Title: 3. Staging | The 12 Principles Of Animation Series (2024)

Staging is the principle that says anything that is presented on a canvas or a screen must be completely and unmistakably clear.
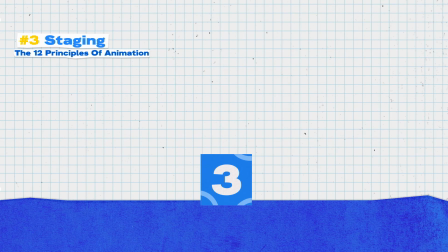So here's a quick example to demonstrate staging. Right now we have just a cube at the center of the canvas and it really does nothing at the moment. So we want to add animations to give emphasis to the cube. So the way I've done this is by adding a spotlight here, as you can see, and then added some animation to the cube.
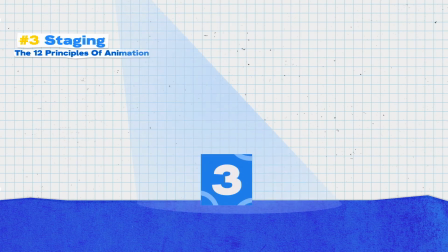Also at the end, we've added some nice glow reflections, which all comes together and adds emphasis to the animation that we want to show. So that's a quick example of how staging can work inside animations. Another thing that this principle allows us to do is to direct the viewer's attention.
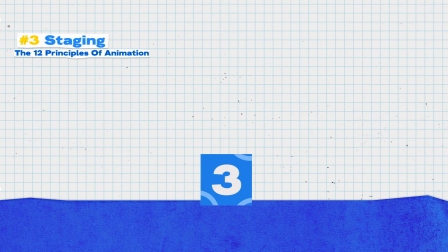Let me explain. Let's take a look at a way of directing the viewer's attention and kind of understand this concept better.
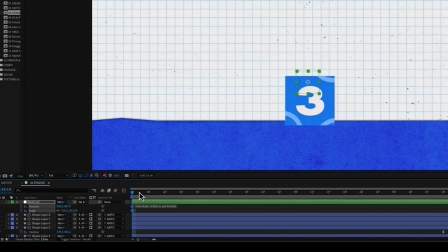I've already laid down a null here to use it as a camera. And what I'm going to do is right before the animation is going to start,
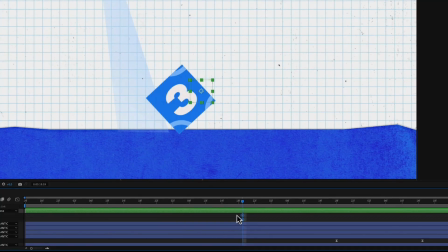I'm going to add some keyframes on the camera layer and zoom in right before it finishes its dance.
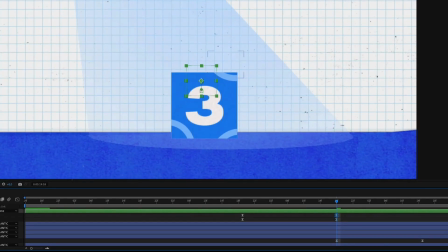So almost like while it's doing its action. So I'm going to just throw down some keyframes here. I'm gonna go in and also add some easing to this to give it some flavor.
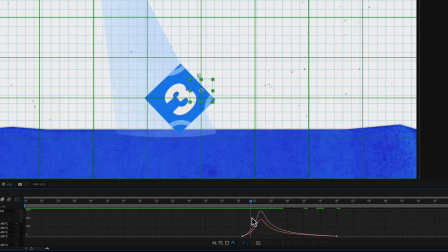And then we have our little zoom in. So we have the light come in and then we zoom in and there you go.
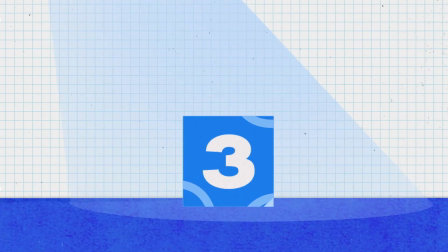So this is just one way kind of demonstrating how directing the viewer's attention happens, and the camera movement also becomes one of the elements you use to stage your animation.